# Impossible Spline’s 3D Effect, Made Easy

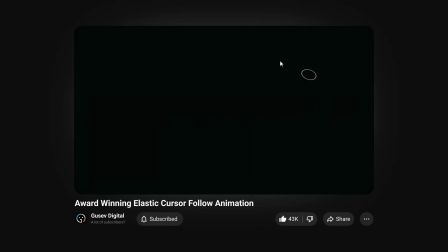0:00 Hey there! In the previous video, where I tried to recreate an elastic cursor effect, I showcased some amazing websites.
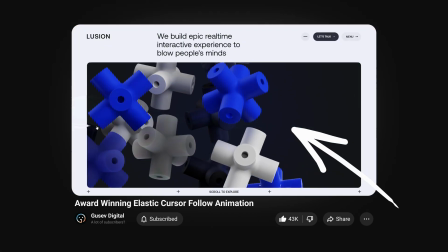0:06 But let's focus on this specific one. This 3D effect is incredible.
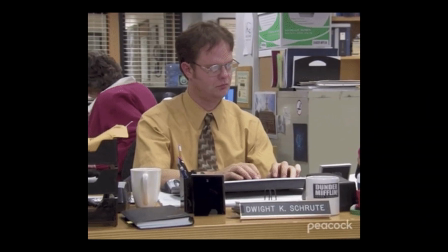0:11 I really want to try to build it. However, I am a busy man, so no time to delve into 3JS.
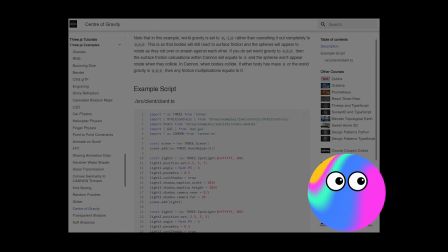0:17 Let's just use Spline instead. And spoilers, we are going to build that.
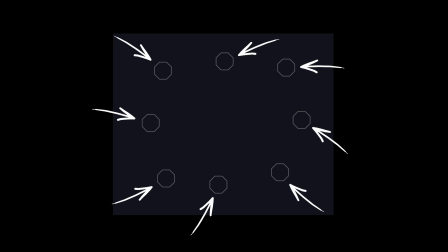0:26 First, let's understand what exactly we want to build. We are looking at multiple objects, drawn towards the center of the scene, mimicking a gravitational pull. And we can interact with these objects using our mouse cursor. Alright, understood.
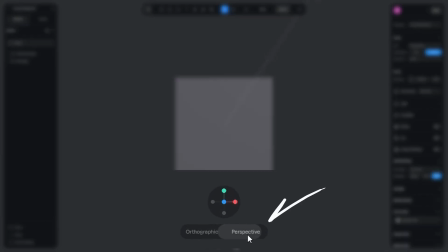0:39 Let's dive into Spline. Switch to the perspective camera and clear the scene.
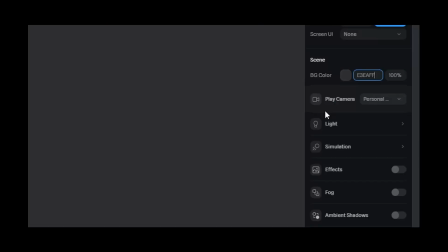0:43 I'm feeling the light mode vibe today, so let's choose a whitish background color for our project.
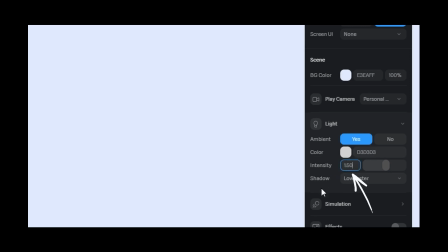0:49 With the directional light gun, we'll boost the ambient light intensity. Now, it's time to populate our world.
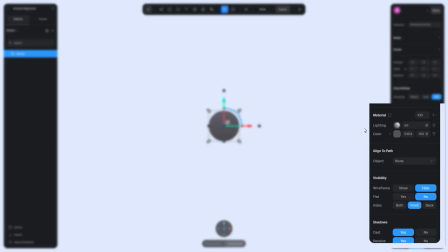0:55 Place a simple sphere at the center. In the material settings, replace color texture with normal one.
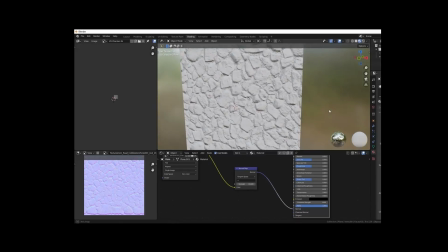1:01 This texture map creates the illusion of surface details like bumps and shadows.
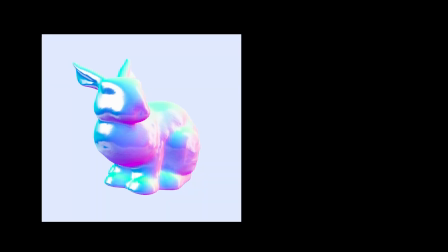1:06 It's a fascinating topic to study, but we are actually using it purely because it looks hot.
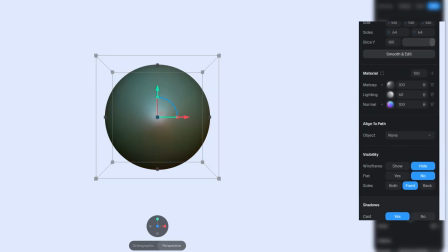1:11 Let's add some highlights to our object. Include a matcap layer, select that option from the library,
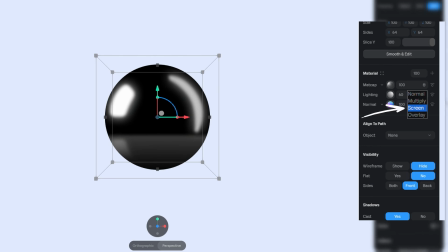1:18 and adjust the blending mode to a screen to keep our previous textures visible.
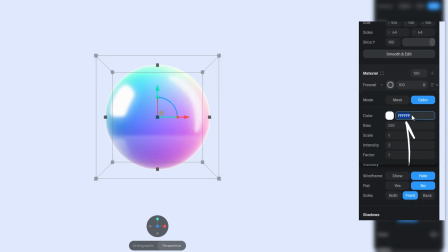1:22 Add a Fresnel layer to make it more realistic. Match its colors to our background and set its blending mode to overlay.
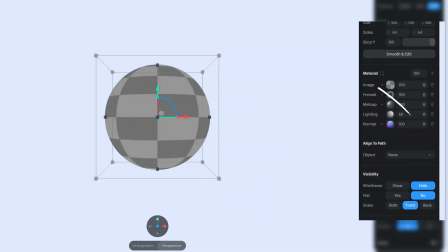1:30 And now let's add some roughness to it. Add an image layer and choose one of those textures.
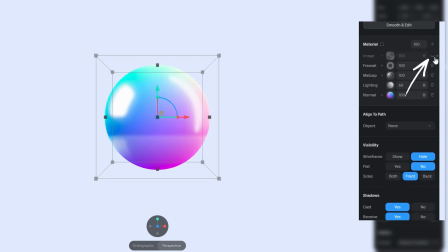1:36 Touch it for a bit. And stop, that's enough. Now hide the image layer and in the lighting settings find the bump map selector and pick our image. Adjust the intensity to something around 0.2. Now it looks fantastic.
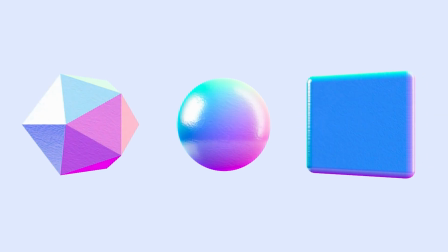1:50 Add a few more objects and apply the same texture to them. We are done with preparations, but now is the tricky part.
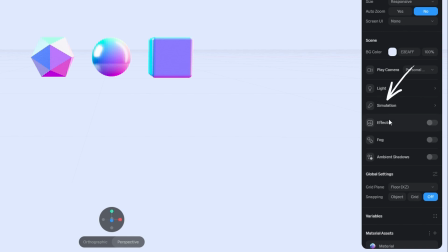1:58 Go to the project settings and in the simulation section, enable physics.
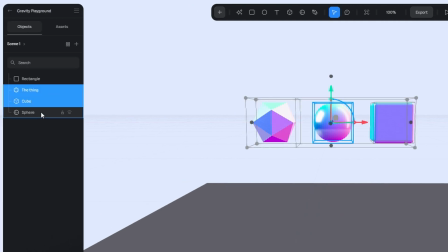2:02 Create a ground, select all our objects and set their body type to dynamic to make them fall down. And this is not the effect we want to achieve. In fact, there is no native way to create a proper point gravity in Spline.
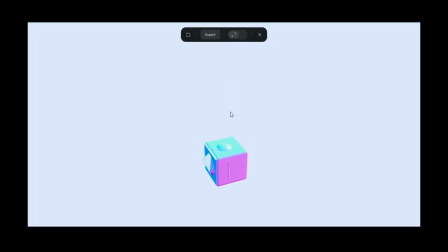2:17 I tried to play around with Spline's variables feature, but it tends to complicate things.
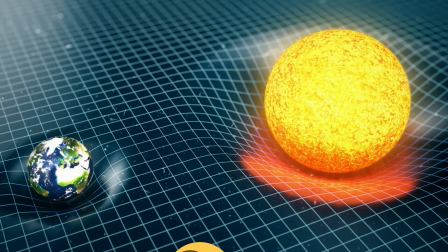2:22 And here I was close to give up. Until I recalled how physicists demonstrate planetary gravity.
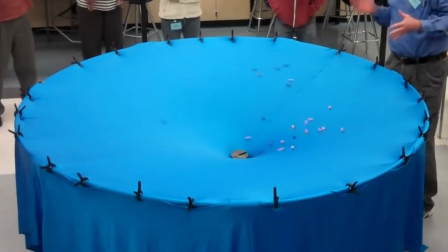2:28 They describe gravity as a dip in space that objects fall into. And we definitely can build that in Spline.
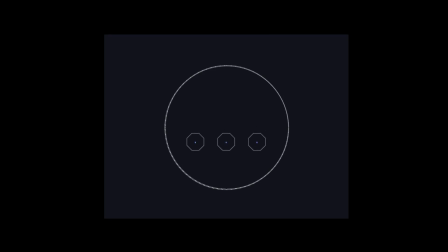2:34 We can encase our scene within a large sphere, let the objects fall, and position our camera overhead, looking down.
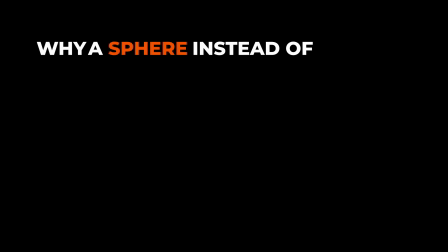2:41 Why a sphere instead of, say, a bowl, you might wonder?
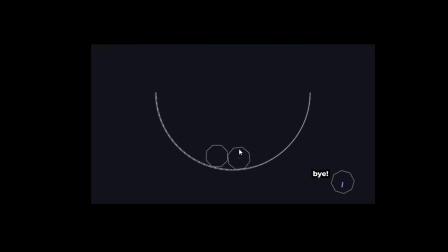2:45 It's because we plan to add an interaction that allows objects to be pushed around, and we want to prevent them from escaping the scene.
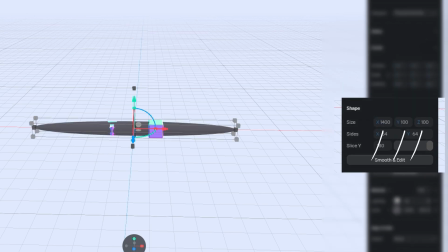2:52 So, place a sphere at the center, make it much, much bigger, match its color to our background,
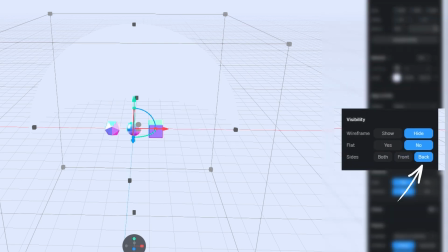2:58 turn off the lighting layer, set visibility to back to only show the inner surface, and disable both shadow casting and receiving.
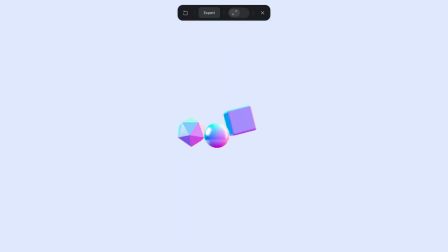3:06 We don't need those here. Almost there, let's fine-tune it a bit.
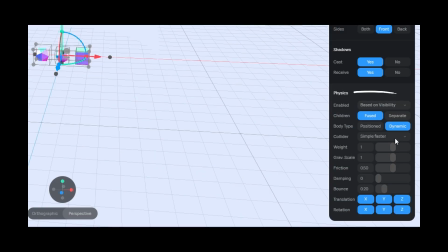3:12 Again, select all our objects, and in the physics settings, increase the gravity scale,
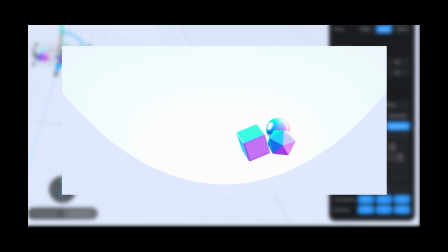3:17 remove friction to allow free movement across the sphere's surface, and add damping to smooth out the motions.
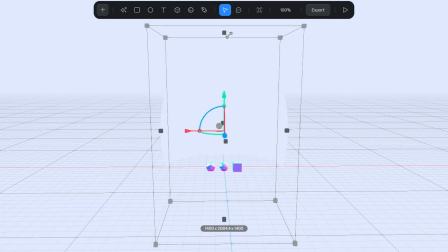3:23 Then, slightly stretch our big sphere to enhance the simulated gravity and elevate it to reduce the time objects take to land.
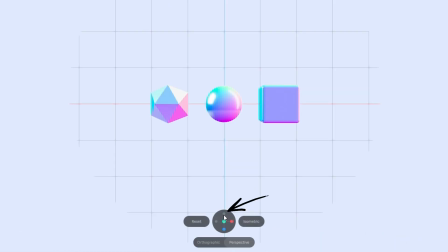3:30 Now that's what I want to see. Position your viewpoint directly above the objects, add a camera to the scene and lock it.
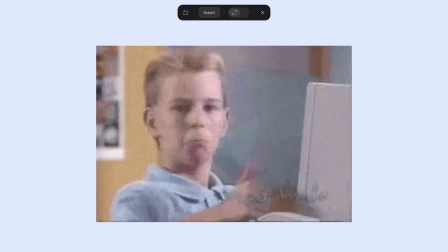3:38 At last, we are done building something akin to a gravitational point with Spline. Drop more objects to make our scene more lovely.
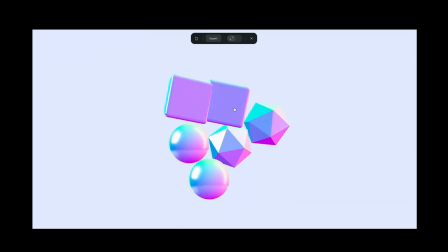3:45 Now, how can we push those around? We can add drag and drop effect, but that's not it.
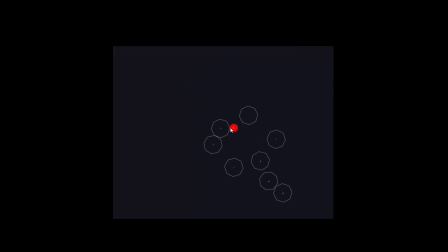3:51 We need an element that both interacts with our objects and follows the cursor.
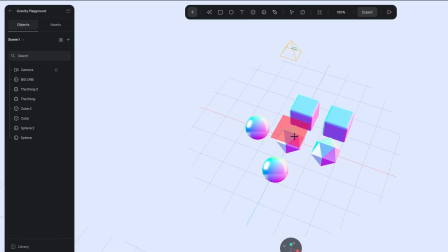3:55 So let's create just that. Add a cylinder right at the center of the scene. Make it slim and much taller.
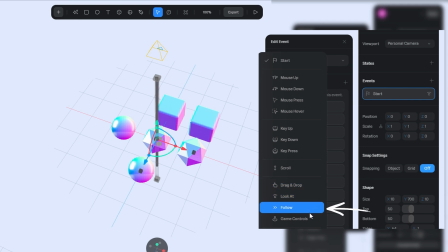4:02 In the events section, apply a follow effect. Increase the damping value to make the movement smooth.